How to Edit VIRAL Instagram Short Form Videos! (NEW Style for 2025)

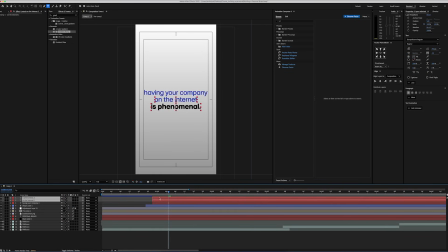Now select the all layers and remove unnecessary parts. Now starting with the first line, we'll mask each word using the rectangle tool.
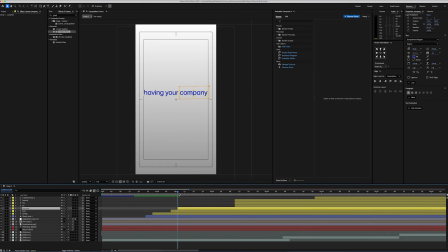Then we'll sync each word with the voiceover so that when the voiceover says the relevant word, it will appear at the same time. For the scaled up all the text layers, I'm gonna create a new null object and connect all text layers to it. And add a scale keyframe when the first letter appears, then change the scale to 108 by the end of the scene.
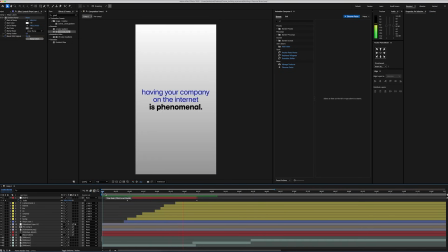And we're almost done with this section, we're just gonna add one final moment. Let's go back when the third line appears and select the pen tool. Then I'm gonna close the fill and open the stroke and set it to 8. Next, I will zoom in and draw a simple line, but with a slight curve.
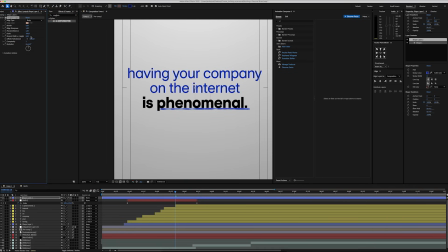And I'm gonna add rough and edge effect and change the edge type to rusty and set the border settings to 1. Then we'll open the shape layer settings,
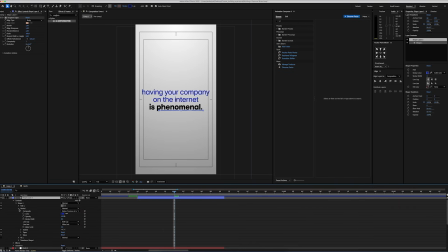go to content, shape 1 and stroke 1. And open that and select trim path.
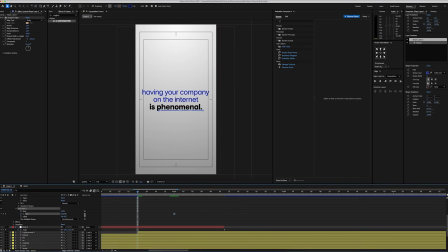And I'm gonna add a 1k frame to end. Then at the start of the third line, set it to 0. That completes our surgery.
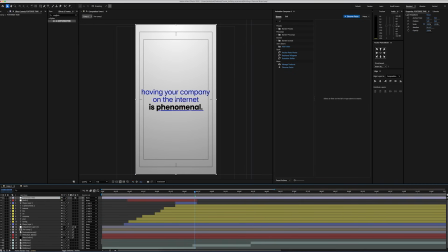Let's add an adjustment layer, add the posterior time and set it to 12.
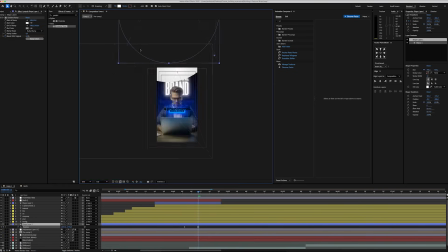Select the background shape layer, add a position keyframe and move the shape layer to up and smooth it out in the graph editor. This will give a natural transition effect.
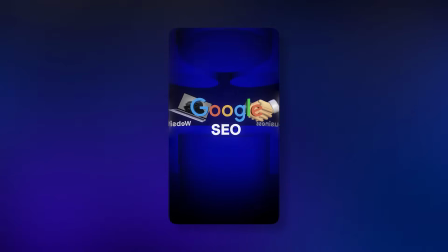So, it's now time to get into our third animation. Before we start, I would like to thank these two channels for the inspiration.
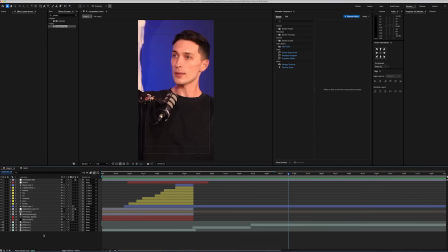Check out their videos, they are the best. Now, let's dive in. Let's open a new solid, which is going to be our background, another gradient rumble effect.
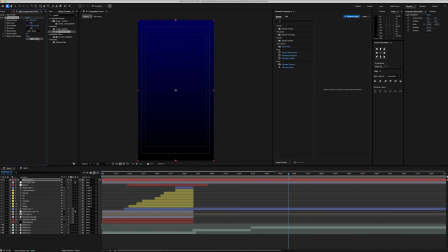Change the first color to blue and second one is black. Then set the ramp shape to radial ramp and move the blue color to center.
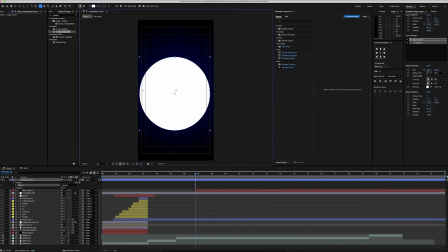Now we're gonna create a new shape layer, activate the 3D on layer, and then set the camera settings to advanced 3D because we're gonna use geometric shapes.
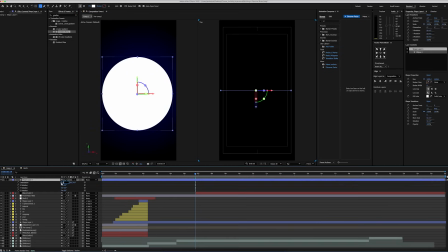Then open tool view and select the top view. Great, so I will rotate 90 degrees and change the extrusion depth to 100.
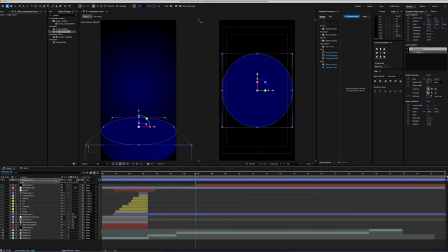Then I change the color to blue and duplicate it, decrease its size and replace it on one of the edges.
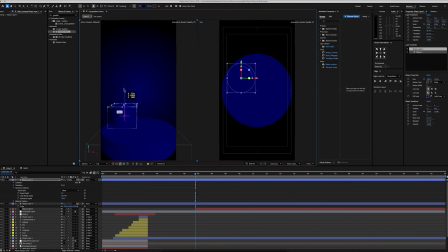Then I increase the extrusion depth and make it taller, and I duplicate it 2 more times and place it to other edges.
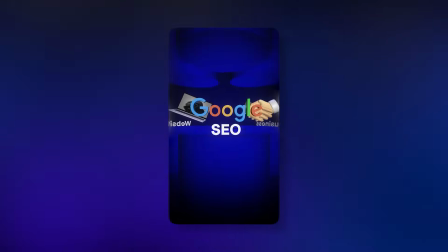Next step, we're gonna add these 3D objects, so we'll go to SketchFab and download the objects.
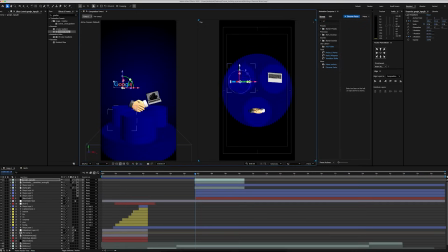Since we have activated the advanced 3D option, we can now directly import these 3D objects and place them on all the circles.
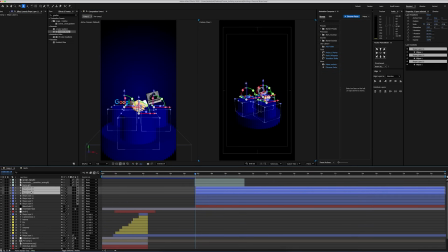And then I duplicated these small cylinders and raised their position so we can fill the empty space above.
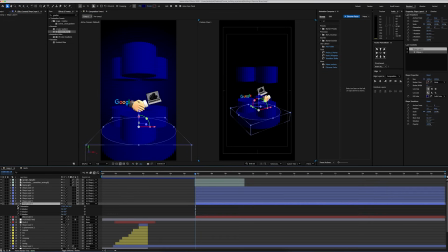Then I selected all the assets and connect them to our brick main circle with parent link so we can rotate them. Then I keyframe the rotation, start from the handshake to Google logo, then I zoomed out all the keyframes using graph editor.
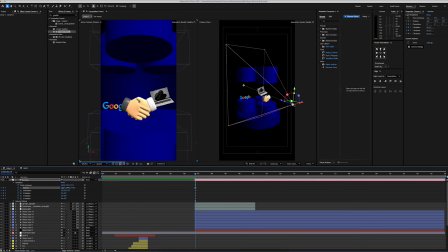Then I added in my camera and set the first look from the camera position. I also repositioned circles and the 3D objects so it can look way better.
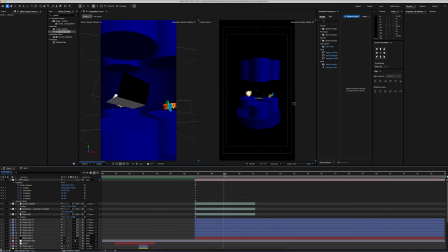So everything is set up, now we can rotate the 3D objects. I'm gonna start with the handshake and giving rotation from the orientation so the object will follow the camera movement.
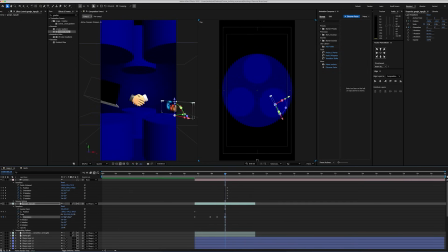And then I'm gonna apply the same settings from the other objects, they will also always turn to the camera.
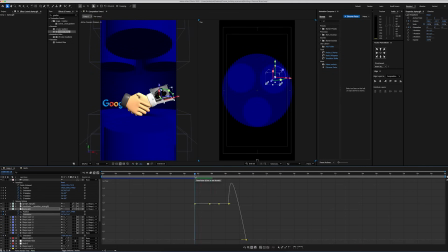And after making final touches on graph editor, that's our final result.
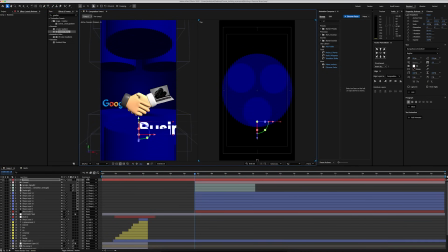Additionally, I'm gonna add text for each circle, this will make the scenes seem richer and more understandable, so the audience will connect with the conversation they are listening to. And of course, all the text layers are gonna face the camera so we can read them.
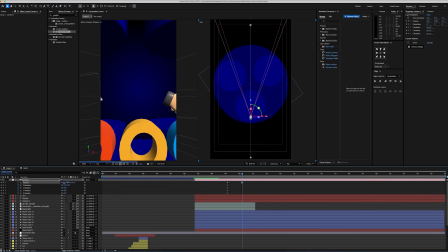For the transition, I'm gonna zoom in extremely close to the Google icon with the camera so we can go inside the letter O and start our next scene.
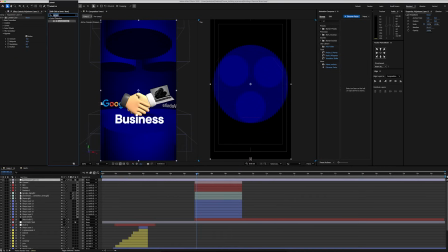And I create the adjustment layer and added my vignette, noise and fisheye warp effect.
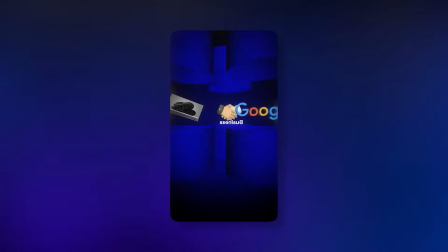And this is what we end up with scene 3, now we can move on our next animation.
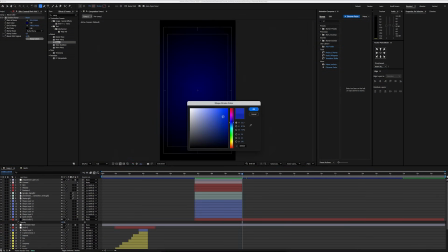Now let's create a circle shape layer first, no fill effect, only stroke, and I will choose blue as the color.
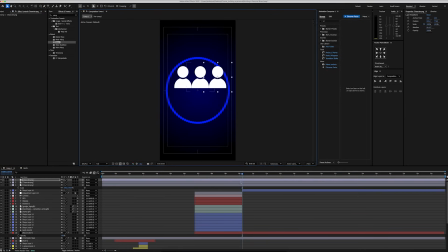Next, I'm gonna import my PNG character and duplicate 6 times and arrange them all to fit inside the circle.
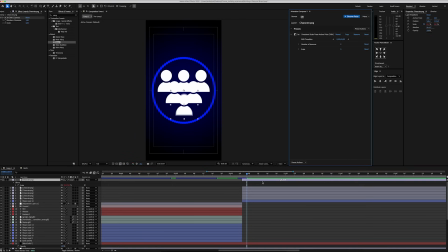And add a pop-up transition to all characters and open it frame by frame.